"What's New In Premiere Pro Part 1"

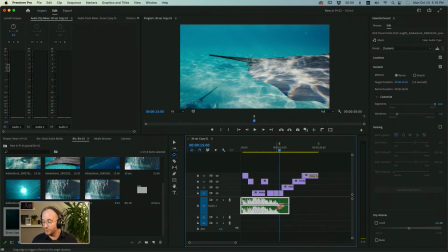1009s
We're going to grab the end here and drag it in. Now, you can see the calculations went a lot faster because it's already had some thoughts. It's already analyzed this. But it's actually really overrunning, right?
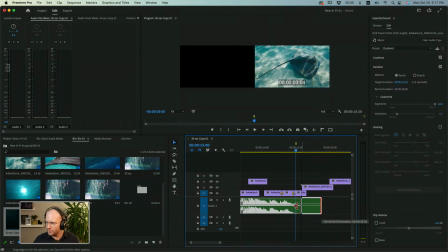1021s
At 15, we could try to chop this in like so.
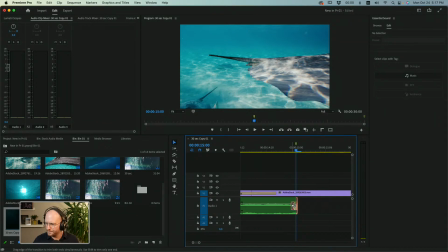1026s
We could try to put our put a little crossfade on here, right? We'll see if that is going to be in any way particularly helpful for us, kind of cross-fading this down.
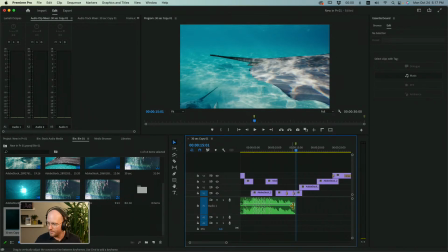1043s
And that might work, right? That might get us where we want to be. But if you have to play with it more, right? We say like, don't set our target duration to 14, set it to 12, right? Set it to 13, right? Set it to something close. And then we've got to start working these numbers here to try to get us
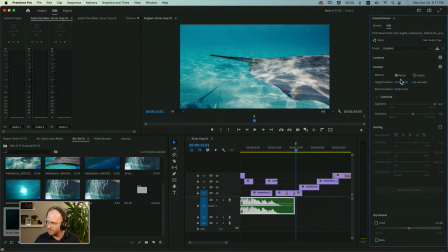1063s
closer with the tools that we've got kind of on hand. So let's just play around with that and see if we can get, call up our remix tool, give it a pull. Oh, we're getting closer now.
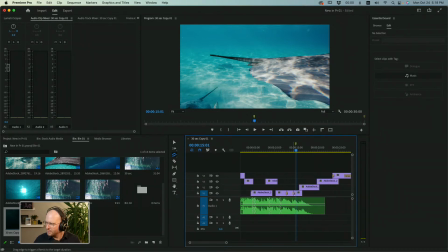1080s
Ooh, that's getting further. Oh my goodness. So sometimes what you need to do, right? You need to chill this part down, chill that part down. And it can be really, really, really a game of kind of fighting with this thing to get it as close as you can.
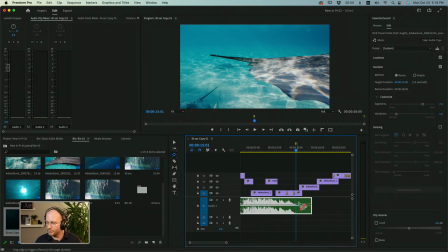1095s
Keeping in mind that it's going to be biased towards the kind of endings that were already there on the song, right? And in this case, thankfully, we've got a way to just kind of fade it down. Now, if that doesn't particularly happen, right, you can always think about, oh, well, maybe the music,
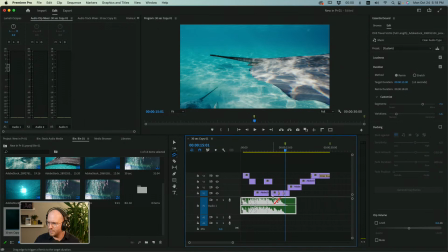1112s
maybe this has done a good job for most of it, and we just need to put a hard cut here, razor that, and then tag on the end. Having to manually do one small piece of it is not particularly difficult, right? So anyway, we've got something close to our 15 mark. What would we then do?
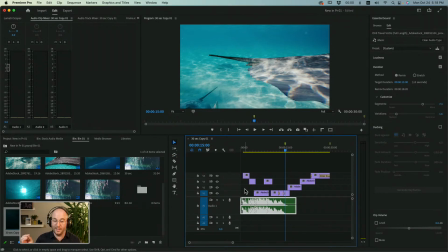1130s
What different choices do we have to make with the video clips to get it where we want it to be, right? Well, if we still want to start with the same kind of story, we have to pick new types of beats that we want to go along with.
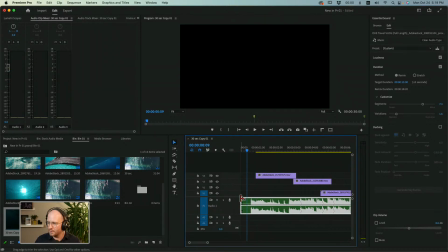1144s
So you see this part here, I'm going to shorten the pre-run on it. It's 15 seconds long. We don't have a lot of frames to deal with. And so because it doesn't have that double beat at the start, we're going to come in here.
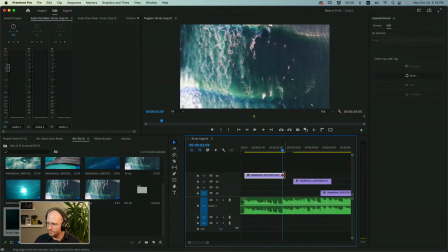1159s
And then this is definitely, right? This movement is definitely done here.
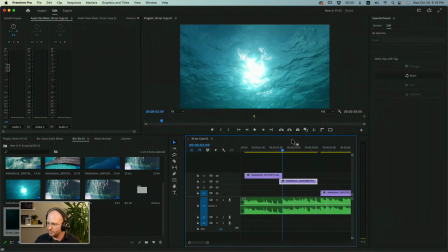1164s
So we'll...
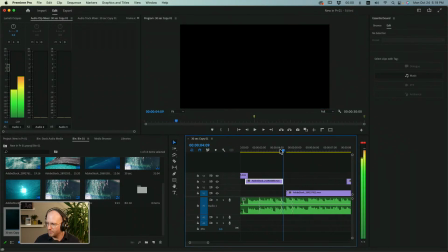1167s
And then we want to figure out, all right, when are we coming out of this?
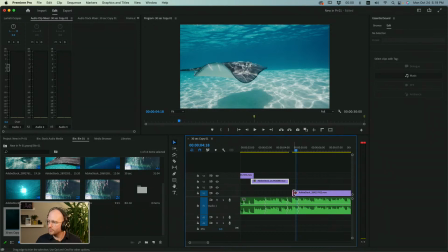1174s
So do-dee-doo. So probably on the last one of those. So see,
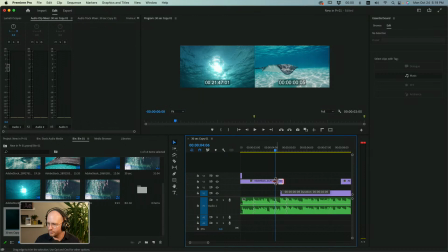1182s
right? Or maybe you want to do on the first one of those, right? So you really got to we're making choices in here.
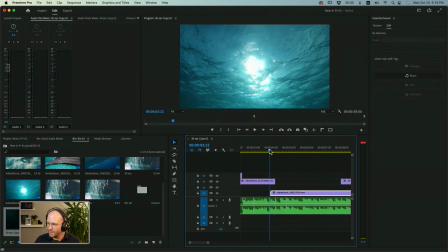1188s
Let's
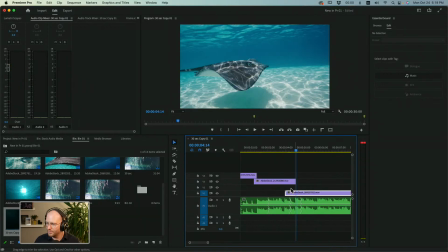1194s
go on the second one.
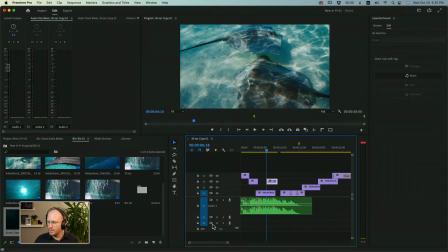1199s
And we have to start sliding these things around. But we're also going to have to say, probably not all of the clips are going to fit in here, right? We might have to get some of them out of there. Now, what we must do, right? I tend to think in bookends, right?
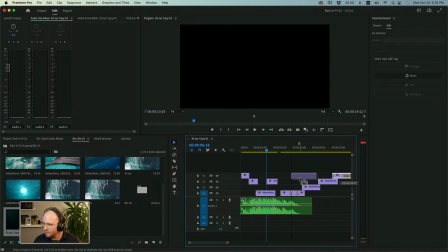1214s
Well, okay, if this is automatically going to be a bookend for us here. Let's bring that in.
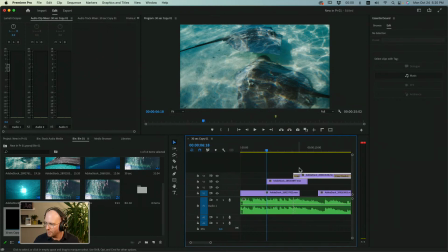1220s
That's why I tend to edit with it up on a nice top layer like so, and then we'll probably scrunch that in, and then we're really just fixing in the middle. So if we go to an already finished one, we're coming up on 520 here. So we're going to come into the finished 15-second version, right?
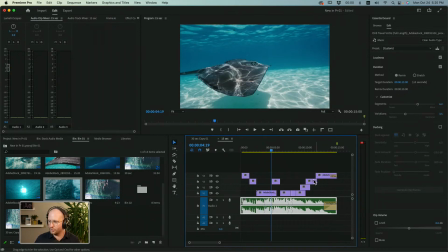1237s
What I've done is I've scrunched in, I've removed a couple clips,
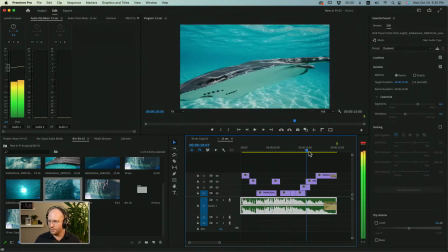1241s
but everything else has really just been scrunched onto new beats to maintain the same narrative, right?
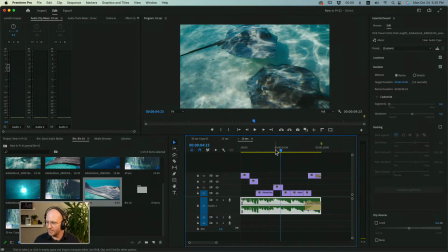1247s
So that's the idea. And then if we go to the 10-second one, you see the 10-second one doesn't even have any crossfades within it
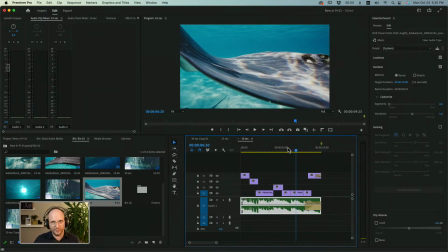1254s
because we have to jump faster through that.